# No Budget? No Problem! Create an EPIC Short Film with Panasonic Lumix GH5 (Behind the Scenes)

For the lenses, I used my Panasonic Lumix
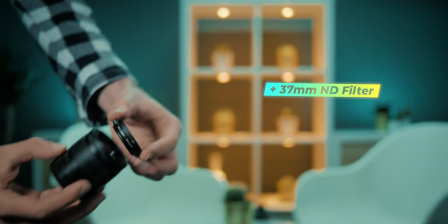(8:16)
42.5mm f1.7 with my 37mm variable ND filter from Polaroid, but I only used this lens for just one shot during the whole film. The main lens though that I used for 99% of the shots was the Sigma Art
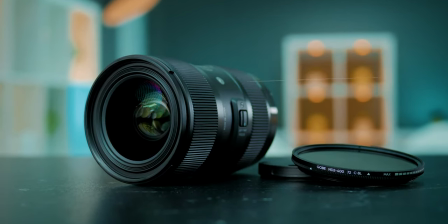(8:33)
18-35mm f1.8 EF mount, which I used with my 72mm variable ND filter from Gobi. And to be able to mount my Sigma 18-35mm f1.8 on my camera,
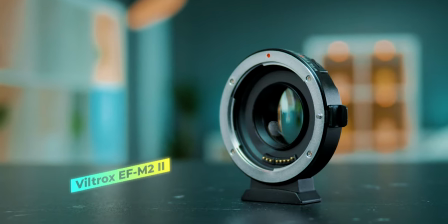(8:46)
I had to use my Viltrox EF-M2 Mark II Speedbooster for Canon EF mount lenses.
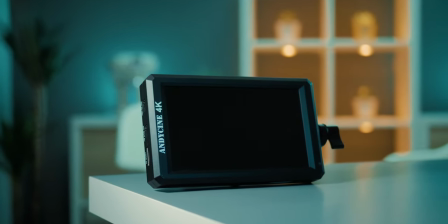(8:53)
The field monitor was the Andicini A6, and the microphone was the Deity V-Mic D3 Pro.
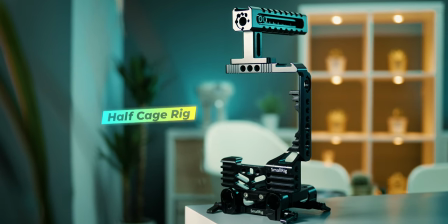(9:00)
The rig was the Alf Cage from Small Rig, and this is the version for Panasonic Lumix GH5 cameras with battery grip,
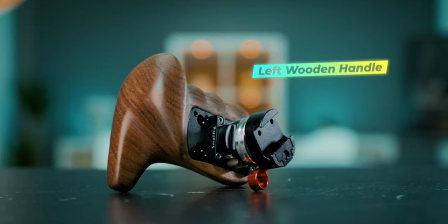(9:07)
and I also used a left wooden handle from Small Rig as well. Currently, I don't own a drone and I don't know how to fly drones either.
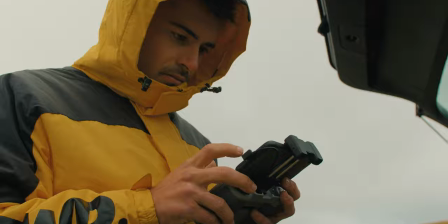(9:17)
So for the aerial shots, I asked my buddy Thiago to shoot them with his drone, which is the DJI Air 2S. For the outdoor scenes, I didn't use any artificial light. But for the office scene, I did use one Godox
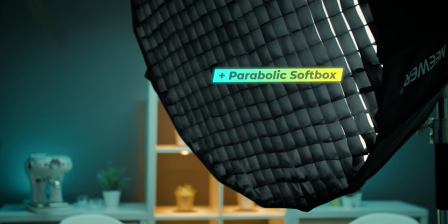(9:32)
SL60W with a parabolic softbox from Neuer, two Aputure ALMC RGB,
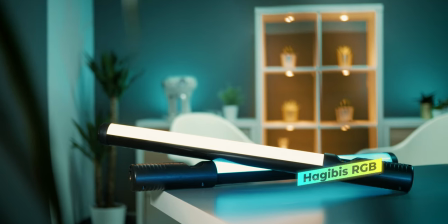(9:38)
one Aputure AL-F7, two Agabis RGB and two Ulanzi VL49 RGB. I will leave links in the description below for this gear if you guys want to check it out.
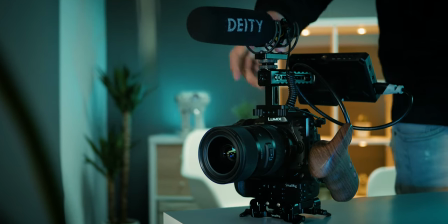(9:50)
And those are affiliate links, meaning that if you click on one of my links and make a purchase, I will earn a small commission with no additional cost to you. Okay, the general settings I used was 4K, 10-bit, 422. I used my Panasonic Lumix GH5 custom natural profile with contrast at -5,
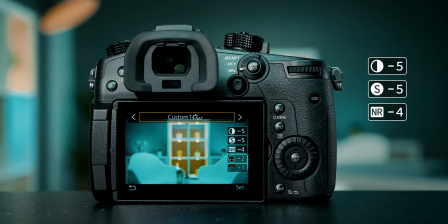(10:13)
sharpness at -5, noise reduction at -4, saturation at -2, and hue at -1.
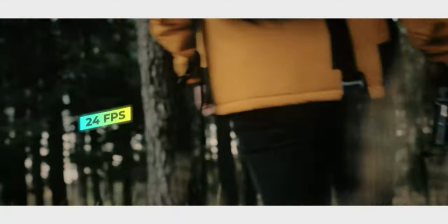(10:22)
I shot most scenes at 24 frames per second with the shutter speed set at 1/50th of a second for the majority of the shots,
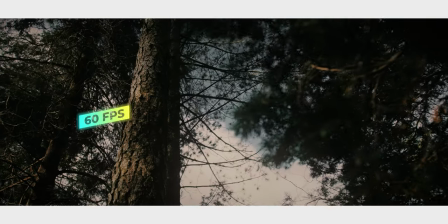(10:29)
although I also used 60 frames per second with the shutter speed set at
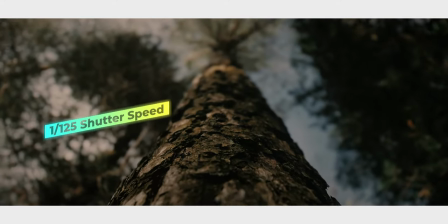(10:34)
1/125th of a second for those nature B-roll shots. For the aperture, I varied between f1.2 and 2.8 depending on the depth of field that I was looking for each shot. And for the ISO, I varied between 200 and 400 depending on the exposure that each shot needed. And finally, the white balance was set at daylight, 5600 Kelvin throughout the whole shoot. For the short film, I decided to film everything and held on purpose to give a more shaky feeling to the final video,
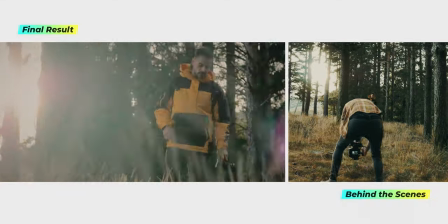(11:11)
because I wanted the audience to feel like they were there with the landscape photographer.
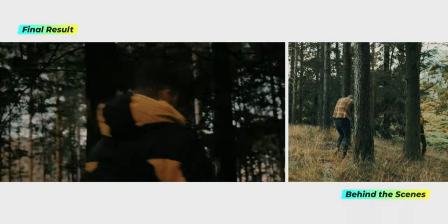(11:15)
And if I were to shoot this short film, for example, on a gimbal, the final result would be very smooth, but it would be like a third person feeling, as opposed to the first person feeling that filming handheld can deliver.
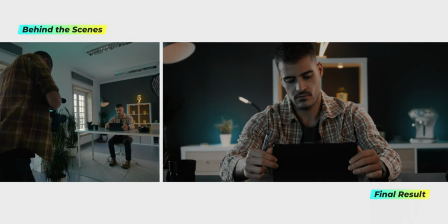(11:28)
Also, filming handheld speeds up the process of filming, and when you're using gimbals,
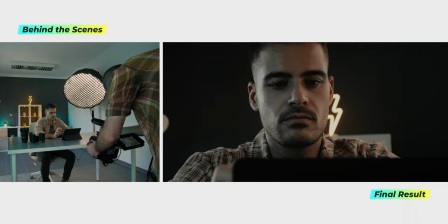(11:33)
they kinda slow you down because you need to balance the gimbal before start shooting, and you don't have the same freedom about camera movements.
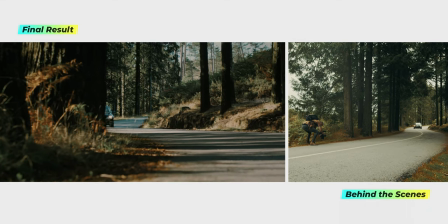(11:40)
And so I embraced that shaky feeling and decided to go with it.
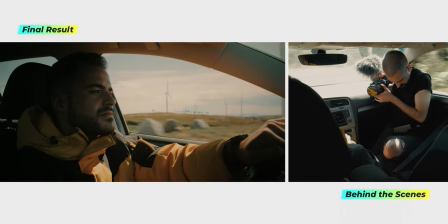(11:43)
And I didn't worry too much about the fact that this would be a very shaky video, because here's the thing, if you're gonna go handheld, you need to accept that it's going to be a very shaky video.
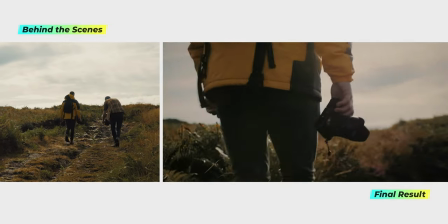(11:54)
And so when I was filming, I was like, hey, this is going to be a very natural,
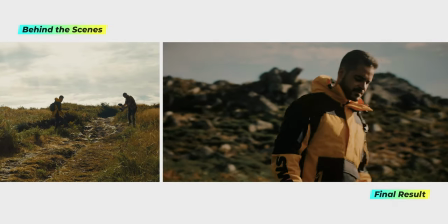(11:59)
we're walking with him, we're feeling what he's feeling, and that was gonna be the whole vibe of the video. I used manual focus for every shot, and I always grab focus on my subject before start recording.